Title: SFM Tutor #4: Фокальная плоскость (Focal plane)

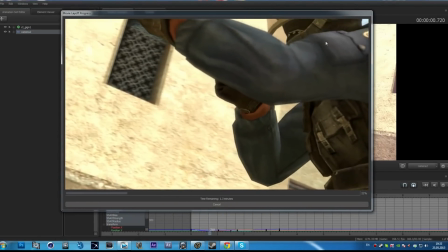(7:54)
И именно наше тело, наша голова, она должна будет быть без смазывания.
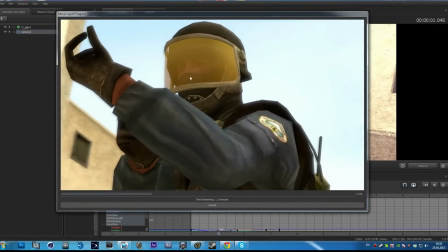(8:04)
Довольно-таки красивый эффект при просмотре данной сцены, данного 3D.
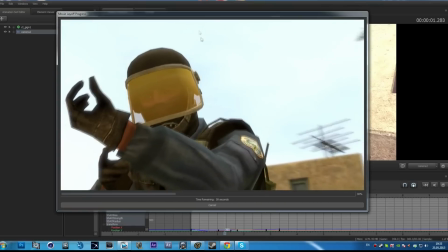(8:10)
Когда вы делаете, зритель как бы немножко фокусируется именно на
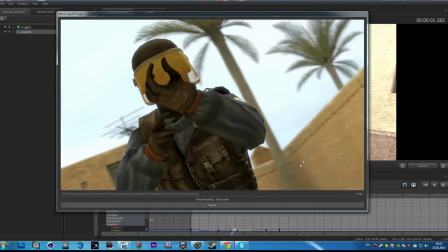(8:17)
самой модели, то есть не то, что там сзади деревья, сзади стены, а именно фокусируется на
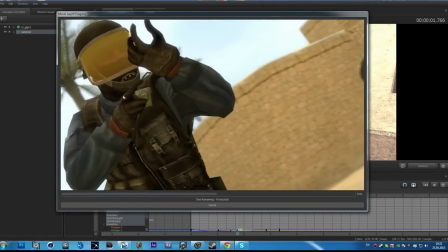(8:26)
самом действии.
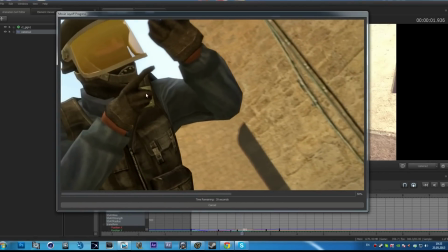(8:27)
И если честно, это действительно полезно очень, потому что привлечь зрителей
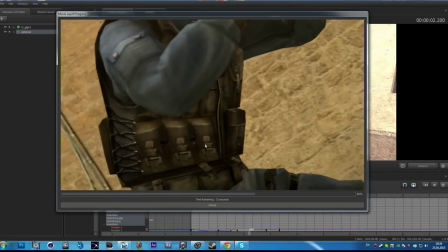(8:37)
к самому процессу анимации, это очень важно,
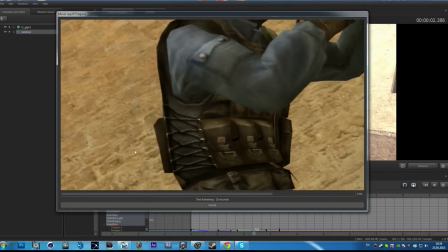(8:41)
чтобы они не бегали там по краям сцены, там выглядывали что-то, а и смотрели именно
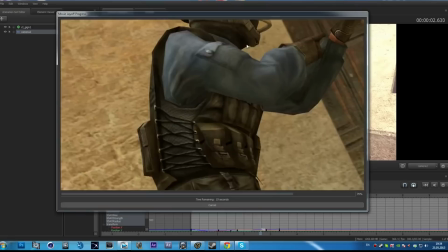(8:50)
на сам процесс. Вот так.
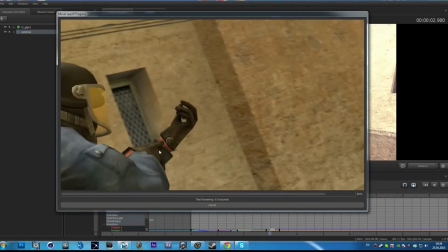(8:57)
Ну, то есть вы можете поэкспериментировать с интенсивностью, то есть можете делать больше,
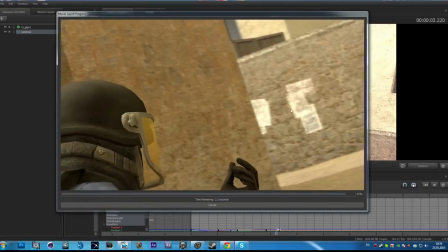(9:04)
и соответственно смазывание будет идти все больше и больше, но мне лично это не нравится, потому что
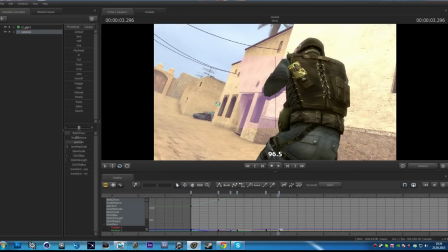(9:13)
уже будет такой эффект смазывания, то что как бы качество немножко, такое чувство, что качество немножко портится.
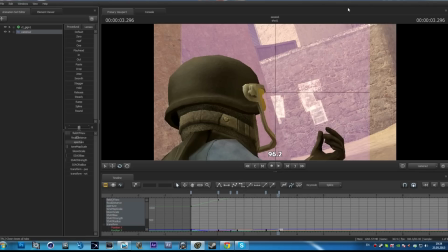(9:21)
Поэтому будьте осторожны со своими экспериментами. Так, ну а на этом урок закончен. Ждите новых, подписывайтесь. А с вами был Лейн. Всем пока.
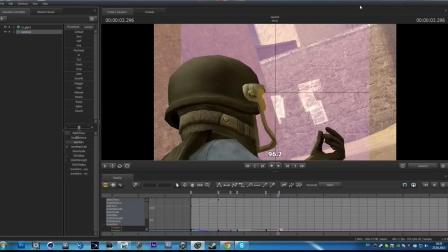(9:38)
Ну а на этом урок закончен. Ждите новых, подписывайтесь. А с вами был Лейн. Удачи!